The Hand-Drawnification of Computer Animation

Most of the animated features that come out these days are computer animated. That appears to be the medium most studios feel confident in investing in. However, regardless of the medium, most of the artists who work on them have a hand-drawn background, and that influence is starting to find its way into the CG movies. Although believe it or not, computer animation has had a hand-drawn aesthetic from the very beginning.
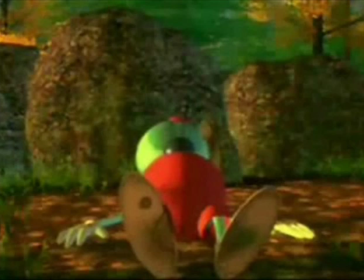28s
A large part of the reason John Laster was hired by the folks at ILM's computer graphics division is because they wanted their CG animation to have a hand-drawn feel,
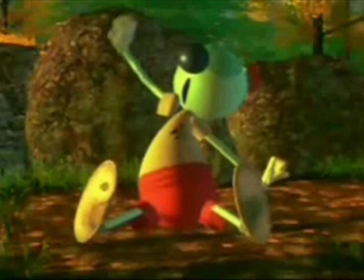39s
as they were heavily inspired by the classic Disney titles. Noticing that while primitive at the time, computers were very good at doing geometric shapes, so Laster looked back at Mickey Mouse, who consists primarily of circles and ovals, and designed Andre and Wally B,
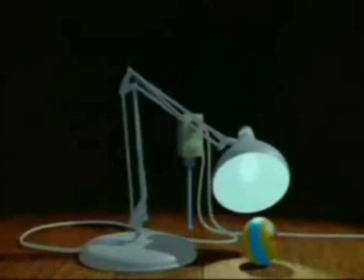53s
who were nothing more than a couple of circles and squares. Showing you could successfully bring a hand-drawn aesthetic to computer animation,
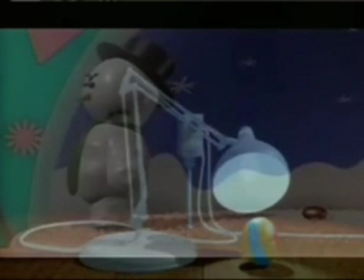60s
his next short, Luxo Jr., experimented with giving emotion to characters without faces, something he had previously done with his student film, Lady and the Lamp.
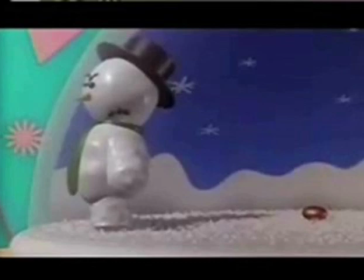70s
Knickknack was especially a throwback to classic hand-drawn animation, opting for a very Tex Avery and Chuck Jones feel and tone.
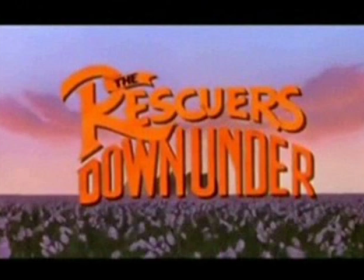77s
During this time, Pixar was hired by Disney to create a new software that would not only lead to the hand-drawn films being painted digitally,
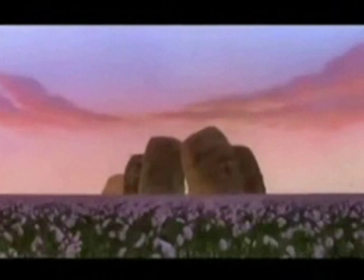84s
but also successfully combined computer animated elements with hand-drawn animation. Disney had already experimented with this on the Black Cauldron and Oliver and Company, but Pixar's cap system helped bring to life the Australia landscapes and buildings in the rescues down under, along with the iconic ballroom scene in Beauty and the Beast.
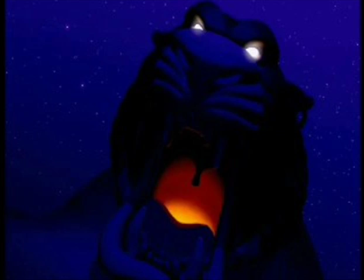103s
However, I think what they really perfected it was with the Cave of Wonders in Aladdin.
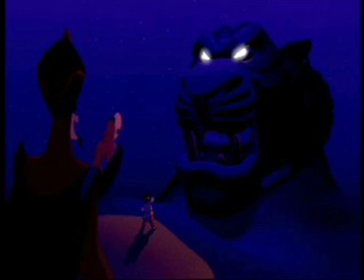108s
This was an actual speaking character, done entirely on the computer, and they also seamlessly had him fit with a hand-drawn environment,
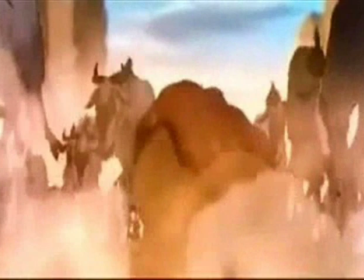115s
and at first glance, he looks like he's as hand-drawn as Aladdin and Jafar are. They took this to a further level with the stampede in The Lion King, where each individual wildebeest was done on the computer,
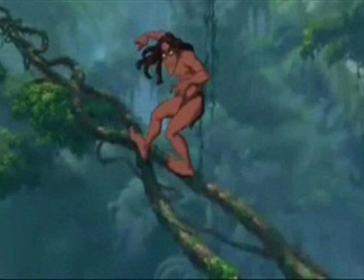127s
and yet perfectly felt like they were part of the scene. Tarzan especially took this to the next level, by having the title character surfing on CG branches.
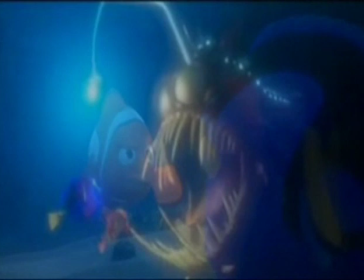136s
With Toy Story and continuing from many films after that, computer-animated films tended to go for a more pseudo-realistic look.
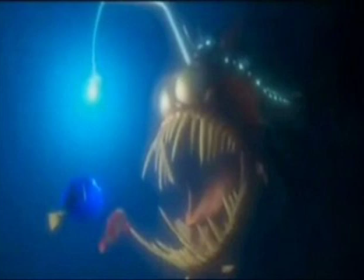144s
While still appearing animated, directors started focusing on details that almost replicated real life.
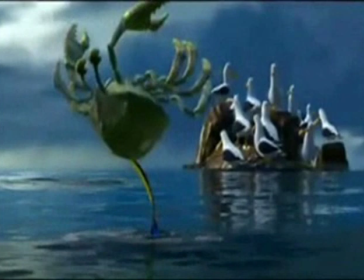150s
Finding Nemo actually had to scale back on this when the water looked too real. That was basically the accepted way of designing computer animated films, but in recent years that has begun to shift.
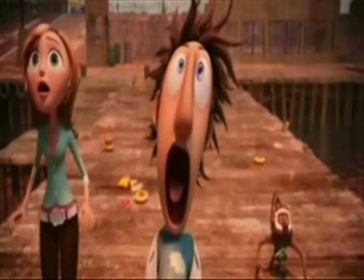160s
One of the major studios that started giving their films a more cartoony look that harkened back to classic hand-drawn animation was Sony Pictures.
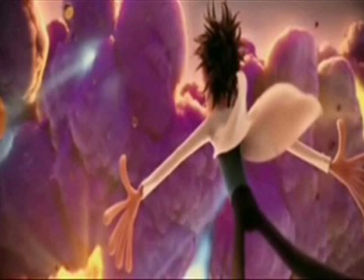168s
When Phil Lord and Christopher Miller came on board to direct Cloudy of a Chance of Meatballs, they wanted it to look like the animation of yesteryear.
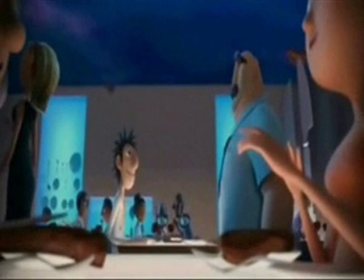176s
The first step was the character designs, which were given a UPA look. UPA, which wanted to break away from the Disney and Warner Brothers look at the time, decided to experiment and focus on simple shapes and sizes.
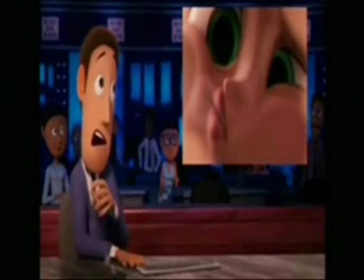188s
So the characters were very simplistically drawn, and that added a certain charm to the shorts. Simple things on the cloudy characters like nose sizes and even their clothes are of the sort previously seen on UPA creations like Mr. Magoo and Gerald McBoing-Boing.
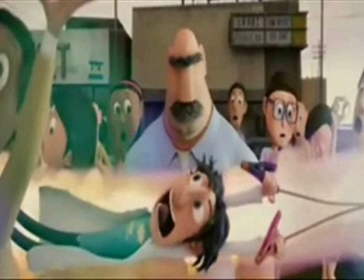202s
For the animation, there was more of a Fleischer-Rubba-Hose approach. The Fleischers prided themselves in the way that characters moved in any position and weren't bound by bones. It's easy to see that combination with Flint Lockwood. His arms moving about in every possible direction brings to mind olive oil in the classic Popeye shorts.
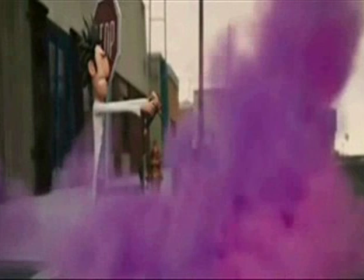220s
Ditto the way he reacts to things. The way Officer Earle jumps about is even reminiscent of how Popeye moves whenever he eats spinach.
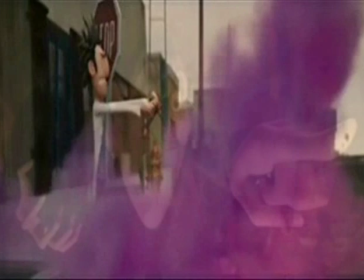228s
The Cloudy Vachance of Meatballs is basically a celebration of classic animation techniques. I think that's part of why these films have had such a wide appeal.
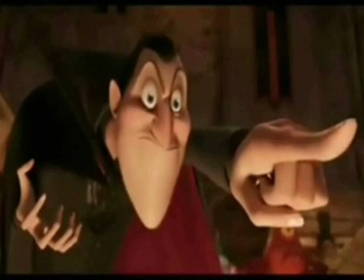236s
When Jendi Tudekovsky was hired to direct Hotel Transylvania, he decided he wanted to take what he brought to his television series and apply that to computer animation.